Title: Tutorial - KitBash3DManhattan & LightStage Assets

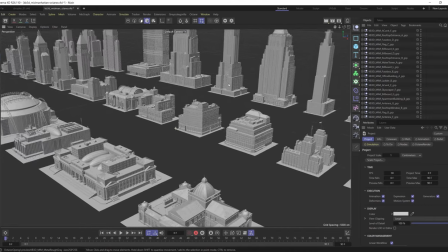[41:23]
Seems maybe a little bit more blocky.
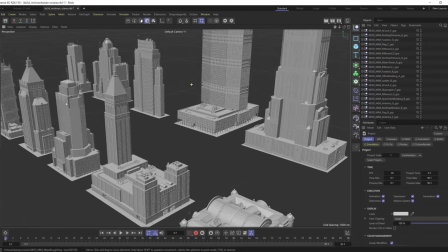[41:26]
You know, something like one of these buildings back here might be pretty good.
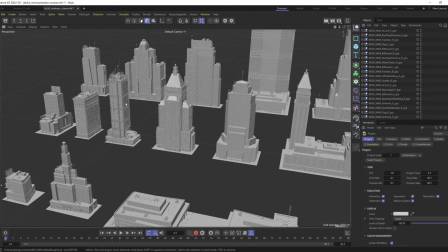[41:34]
What's this one off to the right? I kind of like this one right here.
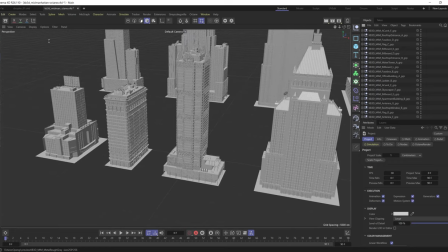[41:40]
I said off to the right, off to the left. This building here. So let's snag this one.
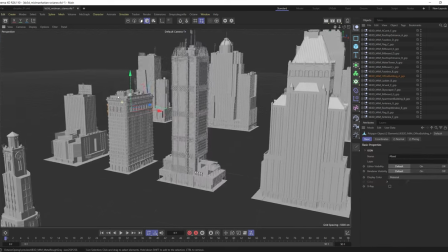[41:46]
I think that'll be cool. Like it's got enough little things happening on the roof too that I think it's going to be a pretty interesting look.
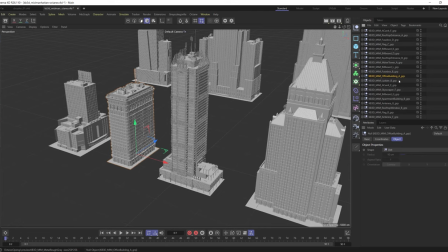[41:54]
And I'm just going to straight up copy this and we'll paste it into the scene that we've got.
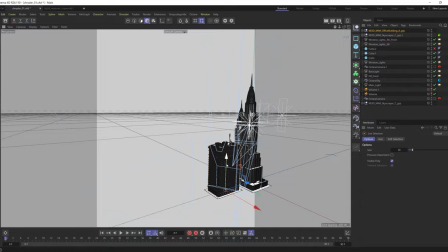[42:01]
All right, so pasted that into the scene. Here we go.
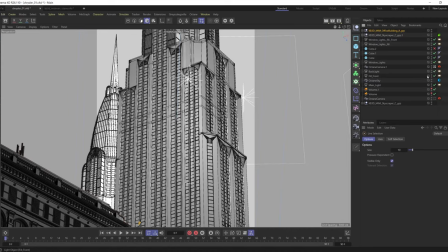[42:04]
I don't know where the position is going to be yet or the scale, so let's just hop back in here and we can start to make some little fine-tune adjustments. Something else I did was I changed the scale of this building, but I also deleted the textures because I just want this to be kind of like a silhouette here. I don't really want to catch anything.
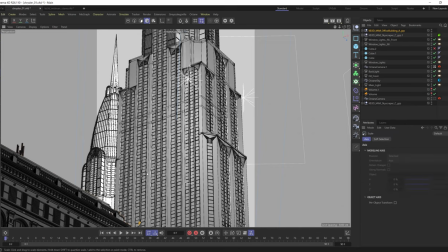[42:24]
I don't want it to be like too distracting in the scene. So I'm going to scale this up a little bit.
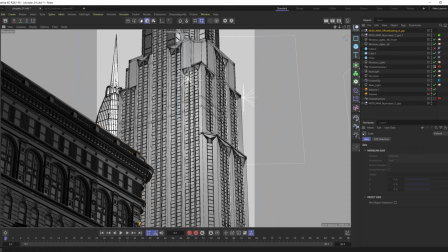[42:29]
Let's see. I don't even know. This might be too much. I might want it to have and take on even kind of smaller scale in the foreground. We will find out though. So in here, let's get a material going.
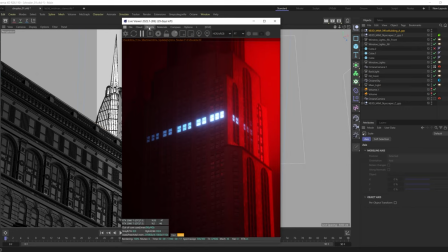[42:43]
So I'll say, let's hop into the live viewer. We may as well kick the live viewer off too. And even with no material on it, it is pretty interesting here, but I think I would like to have it a little bit darker.
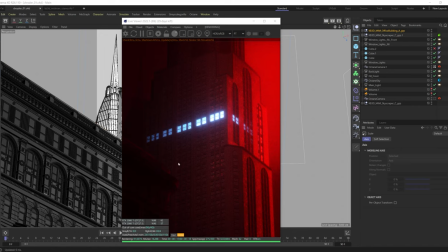[43:03]
And you know, I mean, I keep going on the left side. Maybe it makes more sense to have it on the right side to have some kind of offset and balance here too.
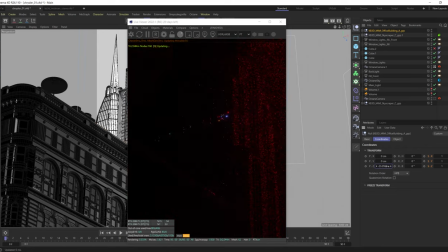[43:10]
So let's try that. Let's take this and let's bring it in and let's move it to the other side.
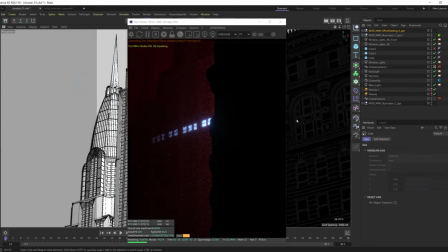[43:19]
Now I might have to scale this down a little bit.
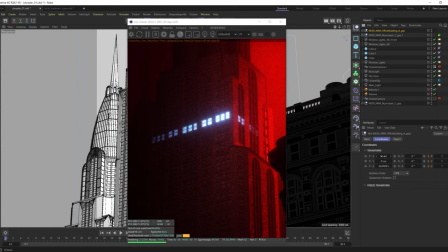[43:24]
Yeah, this could be interesting. Let's move this back over in the X value. Maybe even scale it down some more.
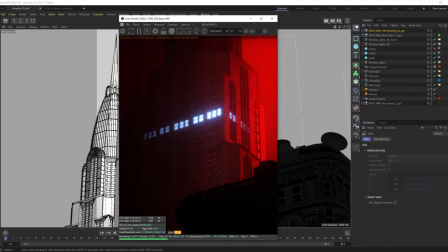[43:40]
Now it's taking up quite a lot of real estate and there's not a whole lot of information that we're like giving. I don't know how much it's helping us right now. I might scale it up, right?
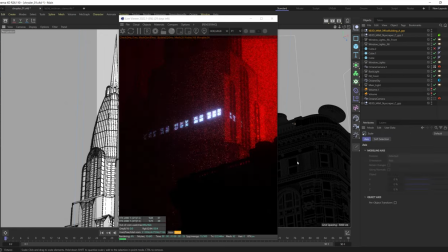[43:51]
Scale it up like this. Maybe move it off the scene a good distance so it's just barely hanging in to that composition.
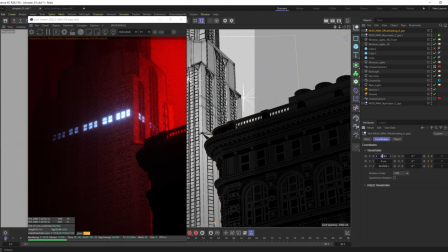Maybe scale this whole thing down a little more.
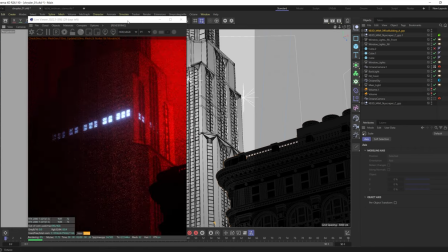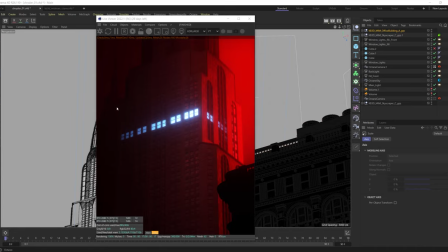[44:15]
Yeah, I mean, it's growing on me. I kind of want to see now what this duplicate skyscraper I put
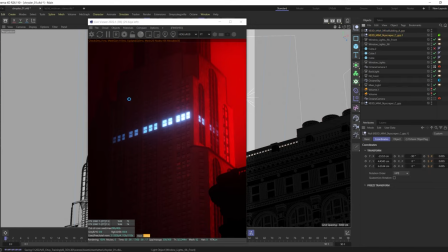[44:23]
back there will look like if I move that more into the light as well.
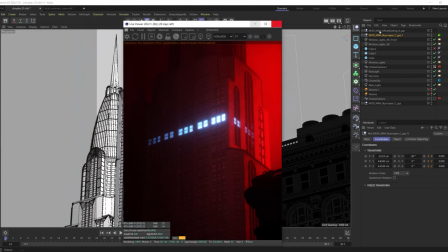[44:28]
Let me see if I can do that. So I'm just gonna copy this and paste this one again.
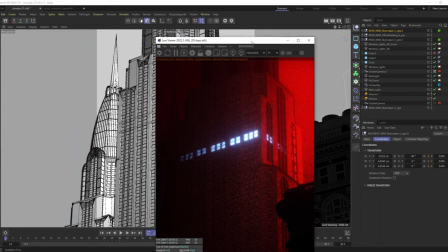[44:34]
And let's see if I can bring that back. I'm just gonna slide this over for a second here.
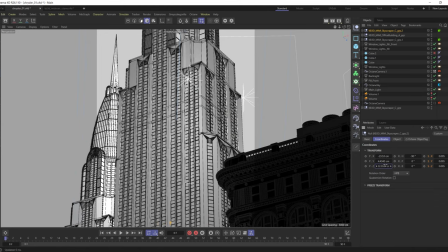[44:42]
And bring it. Okay, so bring it back this way and then maybe on X, you know, like something like that.
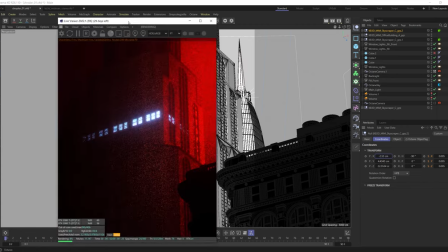[44:51]
It might be too far moved back.
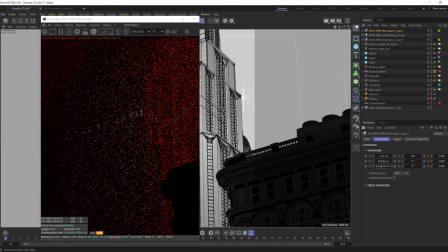[44:54]
So let's see if I bring this up in Z and now back over here.
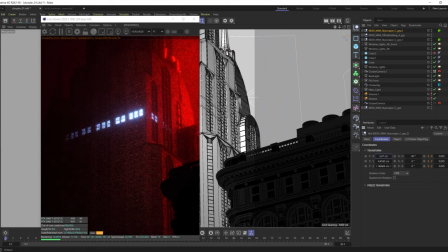[45:01]
Now they are just straight up intersecting. I do want it further back, but let's see how far back I can go. Ooh, and actually, I'm probably going to change this because now it's interacting with my backlight, right?
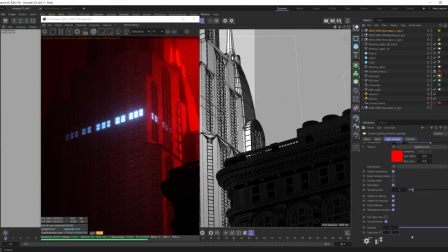[45:14]
So I want my backlight. If I change this light pass ID to 2, you know, now it's not interacting with that backlight. Now it's just kind of like back here. And maybe, yeah, I mean, this is cool. I don't want it to be the same building as the one on this side.